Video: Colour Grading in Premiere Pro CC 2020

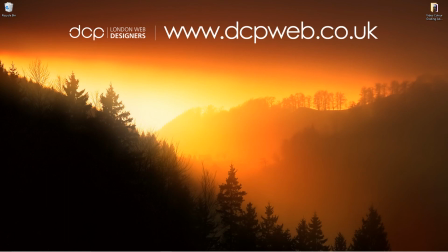hi welcome to this dcp web tutorial in today's tutorial i'm going to be giving you a quick beginner's guide to video color grading in adobe
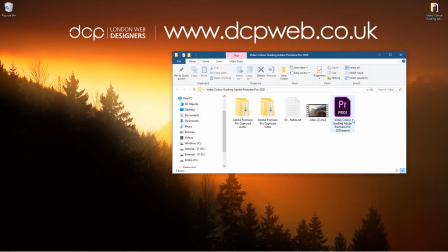premiere pro 2020 okay so on my desktop i've got this folder and inside this folder i've got this one video clip which i downloaded from the pexels website
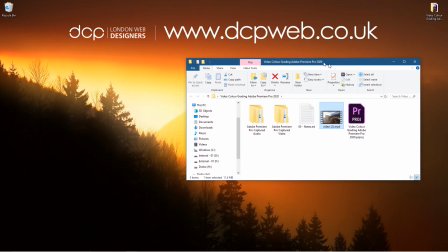i'll put a link to that same video clip in the youtube description so let's go ahead and open up adobe premiere pro and
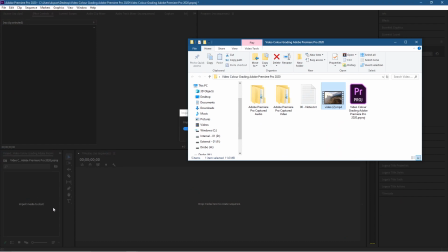we'll take this video clip and just drag and drop it into our projects here so we've got the video clip in here let's drag and drop it onto the timeline
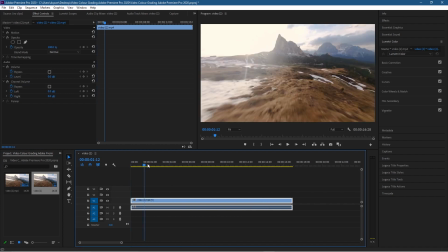so it's just like this little sort of drone or flying video clip and we just want to try and improve the colors and try and make this
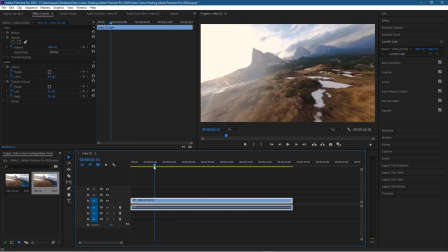this video content pop a little bit more in terms of its colors and color grading is really down to your own perspective right so there's no
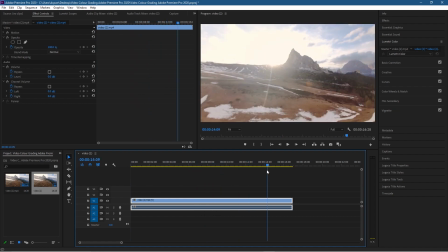correct wrong or right ways to color grade it's down to what you want that video clip to look like so as we're flying through this scene we can see like we've got a nice blue sky so we can see it's daylight so what we'll do is we'll just do some basic color corrections so we're going to go over to lumetri color here click on the drop down and go to basic corrections here when we open this we get a few different options so temperature you know is it a sunny bright day or is it a cold sort of more towards the colder side so i
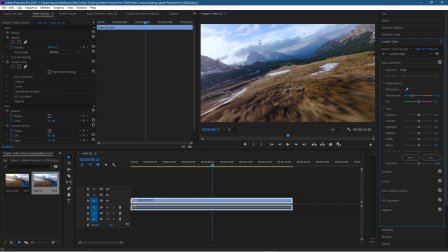want to set it more towards the colder side because i want to get more blue into this sky you can see the sky here an easy way to check how how things are looking between the original clip and your color correction is just to turn this off and on so you can turn
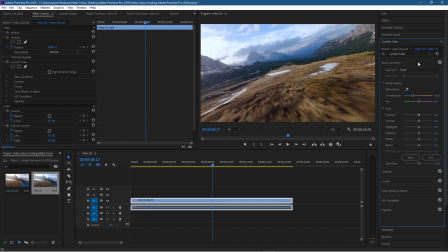it off and on you can see the sky here and when we turn it back on the color correction we can see it's got more vibrancy more blue in there the exposure is pretty good so sometimes when you're filming something and if the exposure is really bad you can increase the exposure to
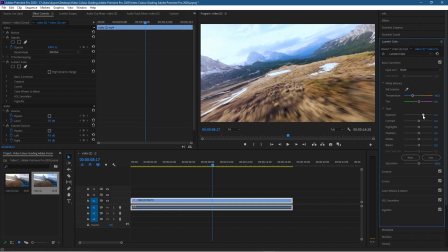give more um sort of exposure more brightness to this image but um i think we'll you know we'll brighten it up slightly just a small amount and then we can turn it off and on again and we can see the brightness helps the you know the overall picture the contrast between the light and dark i want to add some more contrast to this it'll just make everything look a little bit more make the image pop a little bit more so we can see the improvements here so far and then you've got
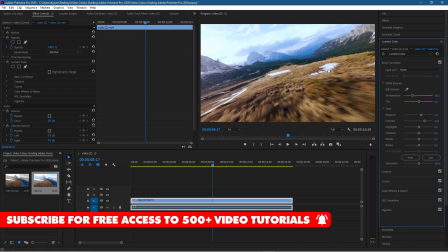light uh the highlights so these will be more of the white areas do you want to increase those highlights or decrease them i think we're going to leave them roughly where they are i don't think we need to change the highlights so we set this back to a zero value
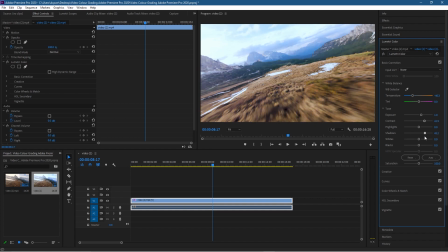shadows so here we can either decrease or increase the shadows in our scene um the shadows are pretty good in this as well because when we're looking at the ground you can see like the black elements uh in the mountains and stuff it seems to be pretty good uh so i think we need to change this value so sometimes you don't need to change your value don't change these for the sake of it change them because they improve the image right the video content and the whites these are pretty good so we can just increase these maybe slightly just a slight amount and then the blacks we can bring those down a bit because i want to have more sort of black darker colors in there especially when we're flying over this scene
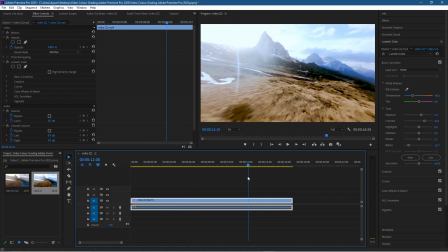you want them blacks to be you should move through your video clip a little bit and just see how it looks from different frames right not always from the same frame so let's move to around here we can see what things look like and then we can increase or decrease so if we leave our black set around here
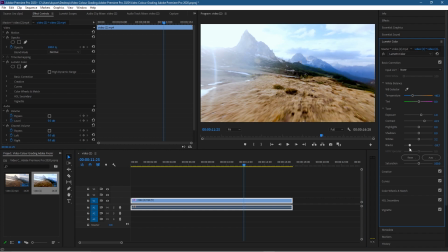it looks a bit washed out as we start to bring them down you just get a bit more better color in there then you've got saturation so we can increase our saturation just to give it a bit more color you can see the ground here as we increase the saturation you'll get more of a sort of better coloring on the ground here so we can turn it off and on so you can
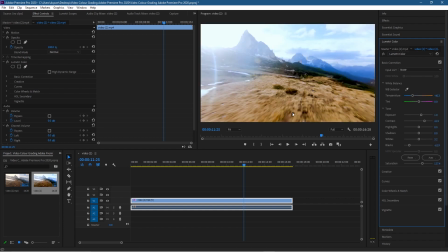see the original clip and now you can see the one that we've color corrected it's not perfect you can spend a lot of time tweaking the contrast tweaking the exposure just to get this exactly as you want it to be so this is not a little five minute job you know if you
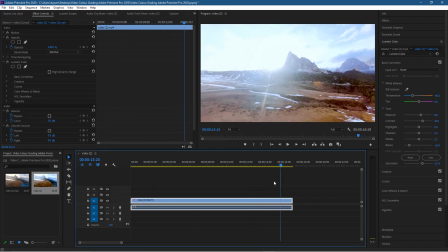want to do a quick thing then you can do that but sometimes you want to spend a bit of time putting the effort into making this color correction exactly as you would want to see it so let's turn this off and on and we can see the difference between the original one it